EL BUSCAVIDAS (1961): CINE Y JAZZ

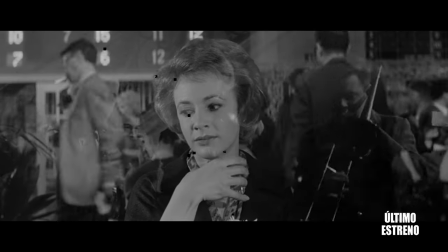752s
Es decir, cuando Cuando estamos en una película viendo un personaje que está encendiendo la radio, en la radio puede sonar música.
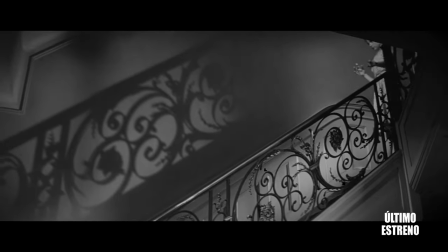759s
Eso, por ejemplo, es música diegética. La música que suena cuando dos personajes se abrazan y orquestalmente,
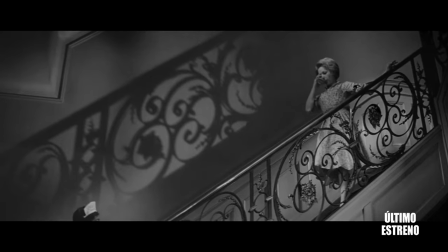766s
por poneros un ejemplo, sin que haya obviamente allí una orquesta, es la música extra diegética.
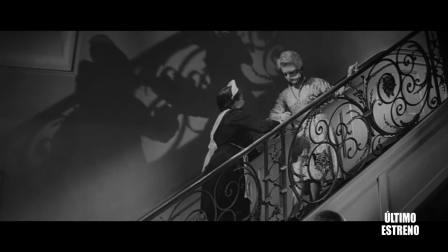771s
En la película de Robert Rosen también aparece música diegética, por ejemplo, para acompañar,
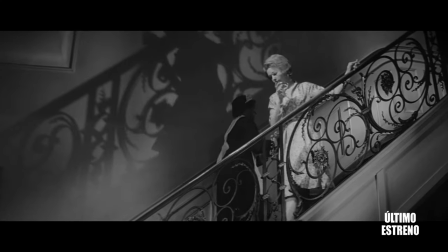776s
para acentuar el romanticismo de lo que estamos viendo. por ejemplo una cena que
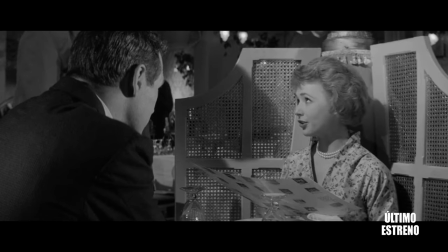782s
está teniendo lugar entre Eddie Felson y Sarah entre la protagonista femenina
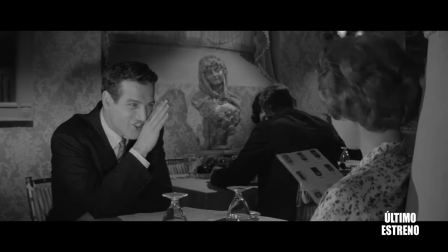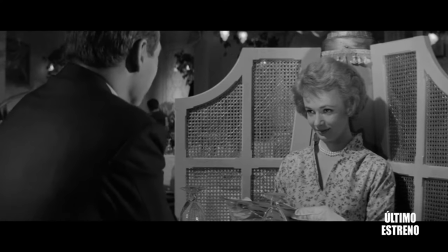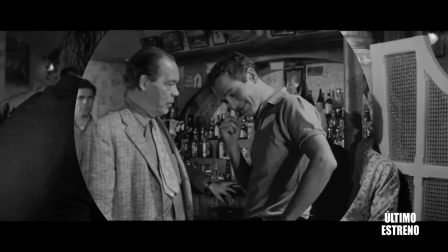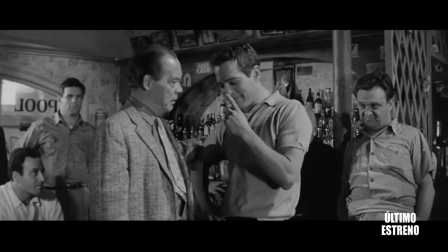807s
no es hasta que pasan varios minutos cuando entran los créditos de la película y ahí entra el primer tema musical el tema principal
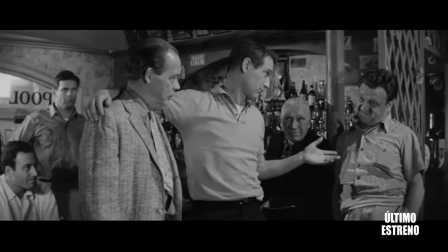815s
durante unos instantes lo que hace Rob Rosen es ponernos en posición es decir,
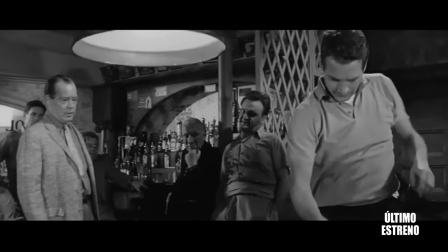822s
nos enseña quien es Eddie Felson nos enseña su truco que es lo que hace y nos coloca una primera secuencia que sin
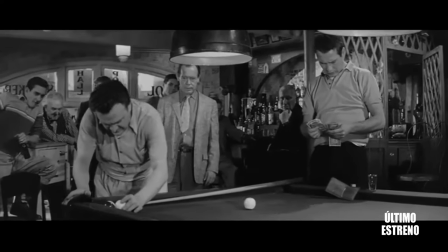831s
música ninguna nos hace ya ver como actúa el personaje y cuando precisamente este personaje sale de un bar después de haber timado de una sala de billar,
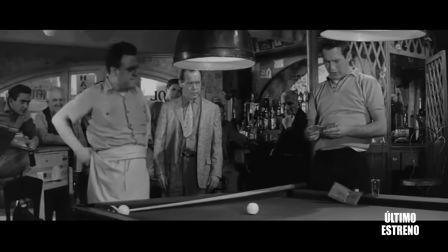840s
de haber timado a unos cuantos paletos que han apostado su dinero pues
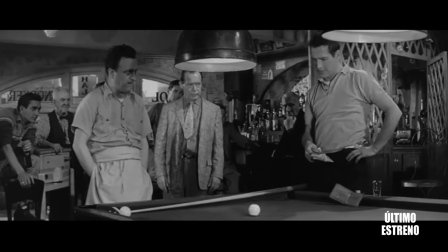845s
en el momento en el que lo está esperando el que hasta ese momento era su
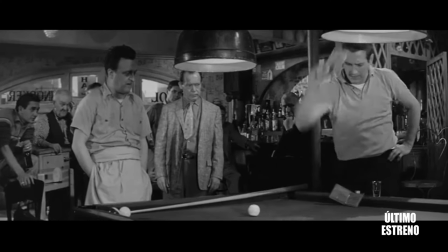850s
amigo y su compañero en estas aventuras y su representante y le entrega
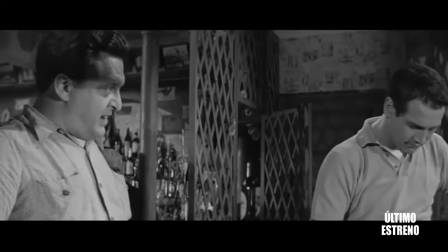854s
el dinero con la cartera llena pues no es hasta ahí cuando realmente
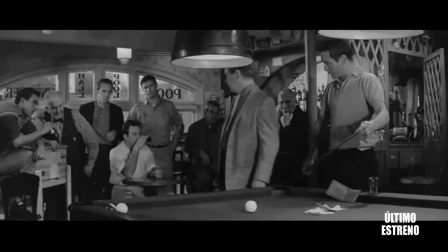859s
empiezan los créditos y empieza y suena un tema que es un tema dinámico, un tema que cambia varias veces de estilo dentro del jazz,
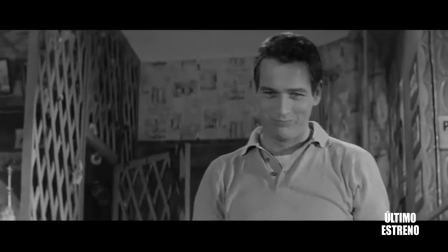867s
de ritmo mejor dicho y después de este tema y de los créditos es cuando realmente comienza la película Ya Robert Rosen nos ha descrito,
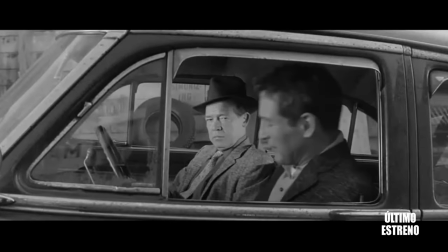874s
no solamente los créditos, sino nos ha descrito lo que hace, a lo que se dedica el personaje de Eddie Rámpago, Eddie Felson.